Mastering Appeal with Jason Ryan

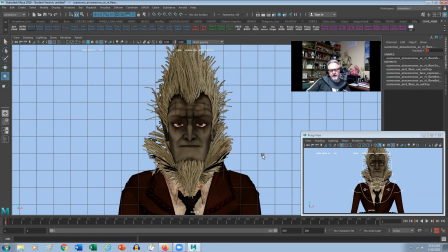(0:00)
Hi everybody, Jason Ryan from iAnimate here. How's everybody doing? I'm hoping that you're doing very well. In this particular snippet, we're going to talk about a very elusive thing called appeal.
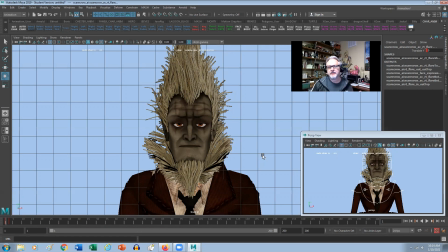(0:13)
So appeal, why did I call it elusive? Well, it's very, very subjective. Like what makes something very, very appealing and something not so appealing. And sometimes when I'm looking at a character posing or an expression or a way of moving, sometimes something cannot feel appealing because it may be symmetrical.
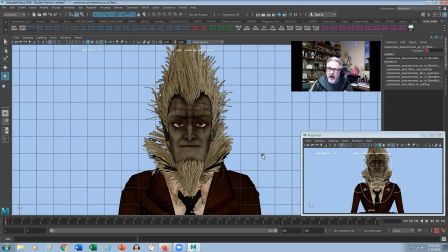(0:33)
It may be all moving at the same time. It may be no overlapping actions. There may be just some things about it that don't quite feel natural or could be better. Okay, so when I'm looking at an actual pose like this is our zero pose for our character Scarecrow here,
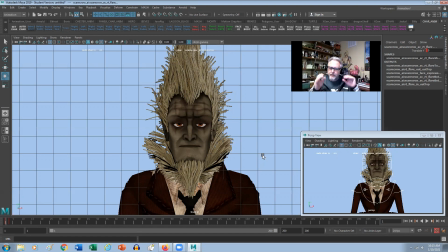(0:50)
and I put him exactly on a front view because it's very symmetrical. But even in his zero pose, there's a nice design element to him. And it's mainly not so much in the actual pose itself, but just in his overall design, right?
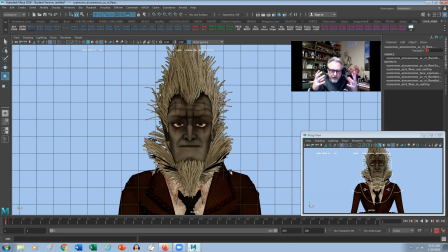(1:06)
Like just that he actually does look kind of intimidating and scary, and there's a really nice quality to that character, but also in the way the straw is here. Like there's something that's this is sort of out further, and this is more sticking up, and this is sort of like, it's not quite symmetrical on both sides, so it already feels appealing, right?
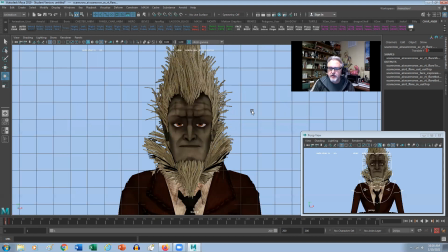(1:26)
But how do we make this more appealing? So usually when I'm trying to do certain poses with a character, I'll try to do a pose where I feel like it's in the region of what I want, and then I'll do a pose right next to it, like setting like two keys right next to each other, and then sort of compare the two, one to the next,
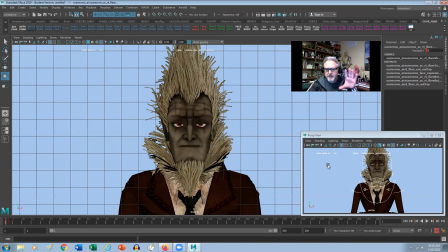(1:44)
one to the next. So the very first thing that I'll do to make this more appealing is to take him off center. Okay, so the first thing I'll do is I'll change his head here to be, right now it's in next space 1 or next space 0. I usually leave it in next space 0, right?
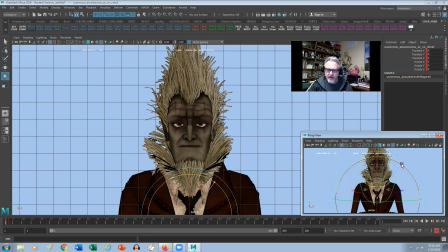(2:02)
Because what happens is when we actually do like a little rotate with the chest, the head will stay in world space, but it'll actually stay connected, which is kind of nice because what happens is you'll start to get this nice sort of angle to the shoulders,
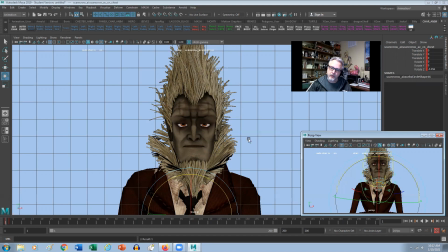(2:17)
but the head sort of feels like it's going slightly in the opposite way. And I'll actually push that even maybe a little bit further, right? So I'll grab the head and sort of tilt it a little bit more this way, right?
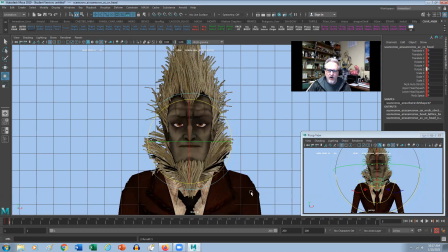(2:27)
Now, if I flip that between this and this, you can already start to see that there's a little bit more character shining through, right? Now, if I'm trying to make this character feel more intimidating, right? What I might do is actually take his head and bring his head so it feels like he's looking down this way, right?
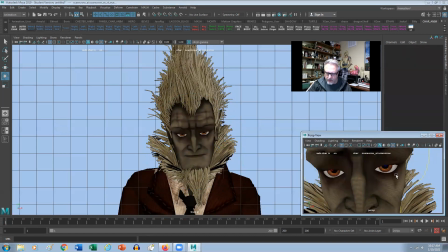(2:48)
Okay, and then maybe take his eyes. What I'll do is I'll take that look at and bring that upwards.
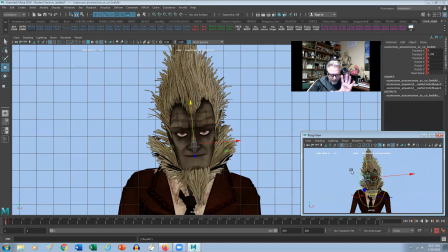(2:59)
Okay, so it feels like he's looking like this. And automatically now we're starting to feel a little bit more of that character, like he's looking through his brows, right? Okay, so this is more just plain straight, and then we got this little bit of an angle here. And then just going in to see if we can find a little bit of asymmetry through the face.
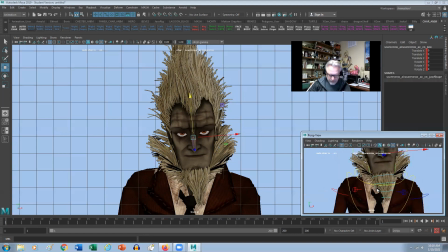(3:17)
So sometimes what I'll do is I'll grab his mouth or his jaw and sort of get a little bit of a line of action going through the face. So I might just kind of pull that a little bit more this way, right? So kind of tilting it, going across like that, right?
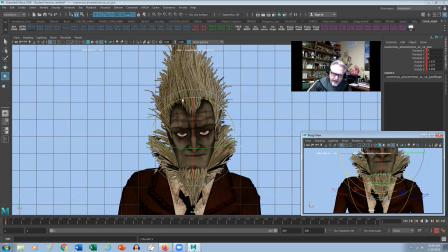(3:33)
This way we kind of get this feeling like there's a line kind of going through his actual face like this, right? Now, because I've tilted this way, now we can even push the asymmetry in the expression a little bit more, right?
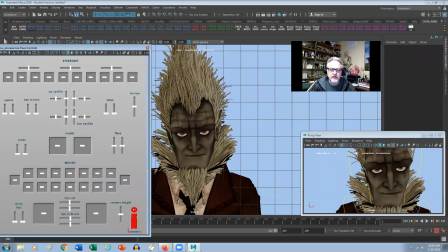(3:48)
So let's bring up his face GUI here. So what I'll do is, because I've got this sort of high here, I'll bring this brow and bring it lower, right? So we kind of get this sort of angle going through his face now as well, right?
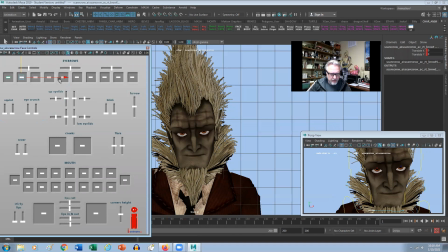(4:02)
So little design things like this will really push your posing. Okay, so bringing this down.